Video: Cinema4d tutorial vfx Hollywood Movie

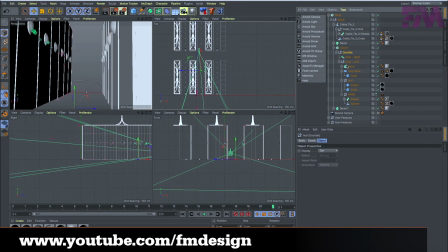I had rebuilt the scene and those pods and extrapolated it out, so I have many, many rows of these things,
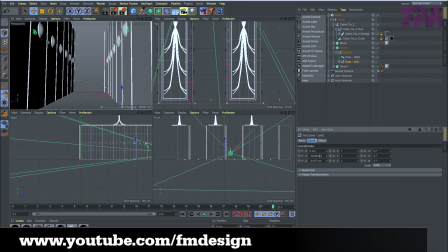and light fixtures and ventilation systems and cable conduits and everything all ready to go.
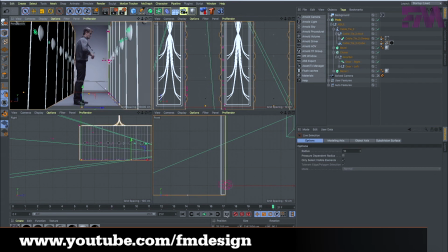That's for another render that I had done of this room. So I had all that stuff sort of pre-made and pre-textured.
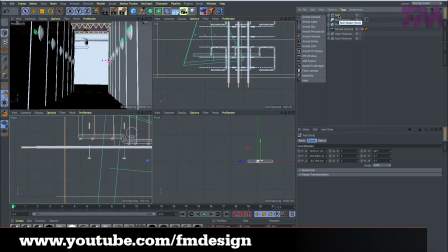So you drop that in and start lining it up, and what you'll find is that it's never quite right.
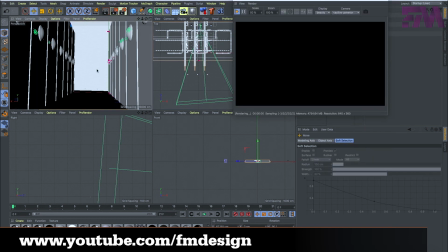It's never quite exactly what you want.
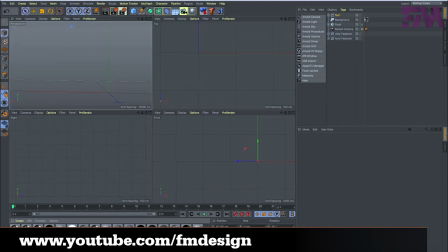but if you move it around enough you can get it to close enough and this is really a close enough sort of scenario
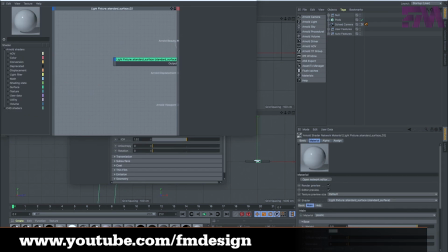we're not doing anything that's got to be pixel perfect we just sort of have to know what is our acceptable level of imperfection
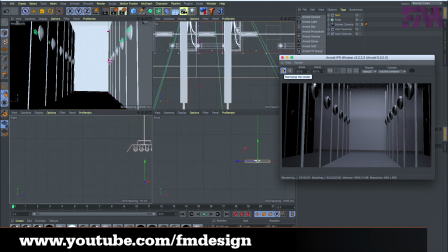and once you've done that you can use the footage as a source as a guide so what,
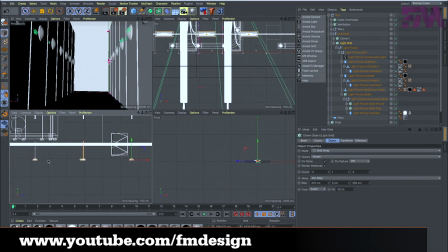oh I had some crashes here I think that's, oh yes, so I was using Arnold so I was having problems with relinking textures and so when I was rendering it out the preview and Arnold it
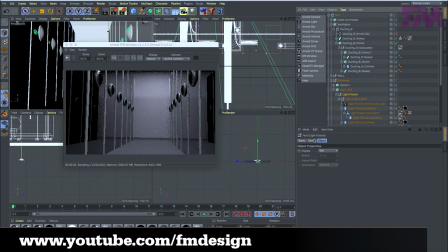was crashing but once you have a preview render in Arnold you can look and compare and what you'll see is okay we're close we're
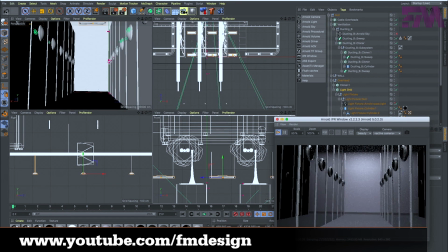getting there there's some problems the light fall off on the wall is the first thing that I see and so what I started doing this is messing around with the lights the overhead light fixtures that I built and moving those around to so that I can match
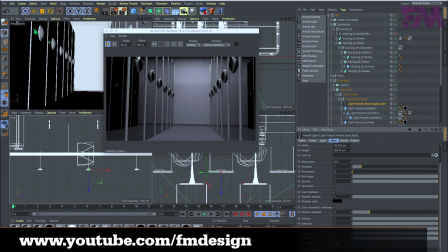that that kind of nice vignetted fall off that you see in the camera the original source footage.
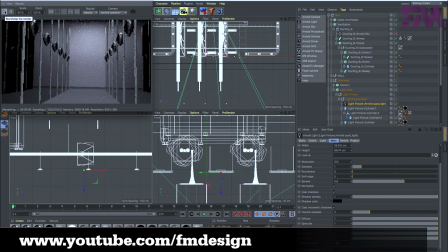So moving those light banks around got me some mixed results, got me a couple crashes it looks like because you know.
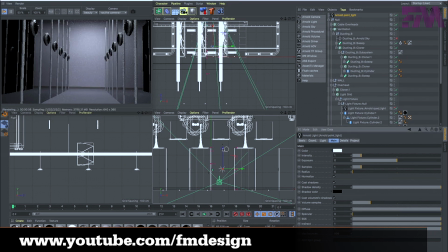But after a bit, you know, moving the lights around, I was able to get it pretty close. And then I think I threw in a point light. Yep, there's a point light to just sort of finish off that vignetting effect to make it match as close as possible.
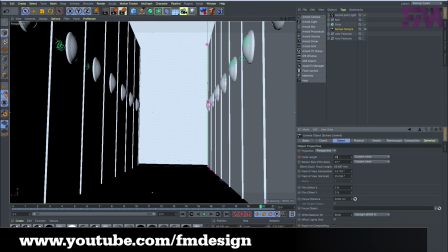So what you wind up with is pretty close. The next thing I did was I actually just started playing around with the focal length. So I started with a 35 millimeter lens just cut that in half now you have 17.5 that's a twice as wide lens
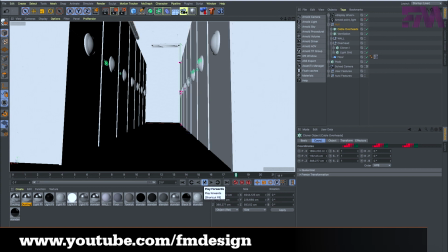and as you can see it goes pretty dramatic in terms of the the change and that's what we're trying to do so I set it up to render and sent it up to pixel pixel plow which is an online render farm I have used them quite a bit they're very good and
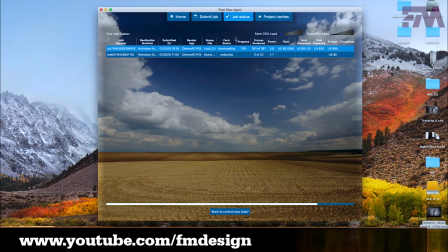what's nice is you can sort of set your priority level so your power level can be low or high depending on how urgent it is that you get things done cheaper
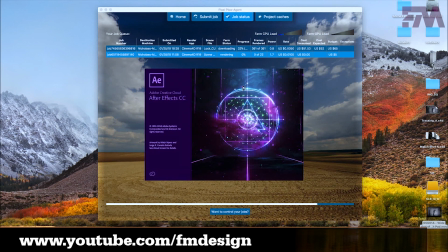renders take longer time and for this I was able to set it very cheap because I had no time limit on this and it's it's like
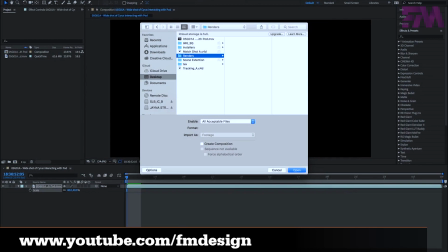21 frames it's less than a second of footage so even a slow renderer on pixel power is going to be faster than my computer would be able
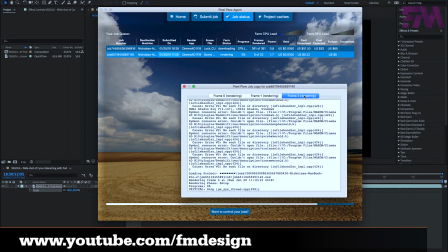to do it so nope no big deal then I brought the C4D
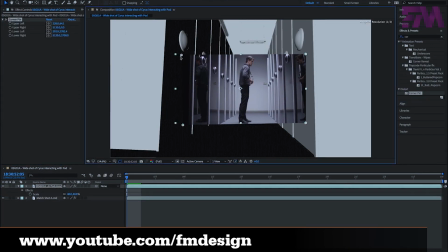shot into After Effects now After Effects has the Cineware plugins or pipeline or whatever they call it and so you can just draw drag and drop C4D
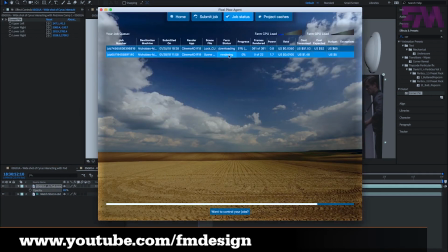files into After Effects and then you can put them into your timeline and
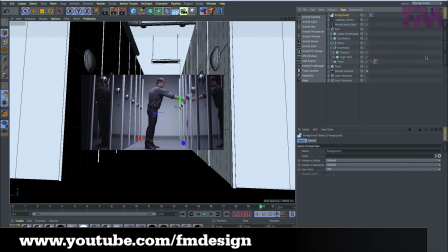they'll render at this various I have it just as like this software shading and just basically
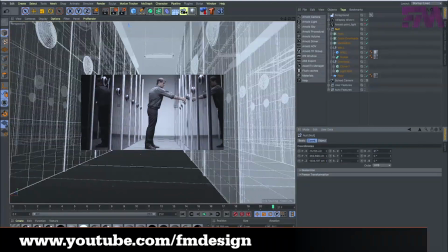as a draft and that gives you an immediate idea of how close you are with your geometry.
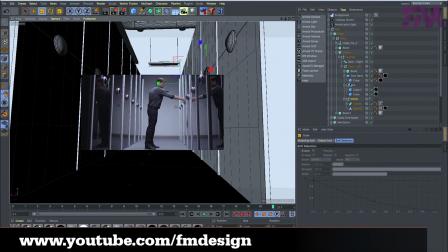As you can see, on the right side, it's actually pretty darn close. There's a couple things.
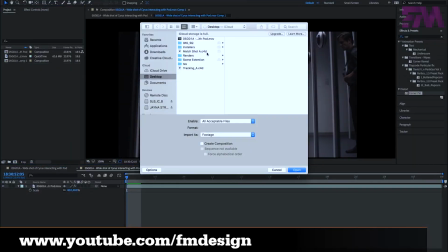I'm noticing those pod locks are way too big, and some of the perspective is off.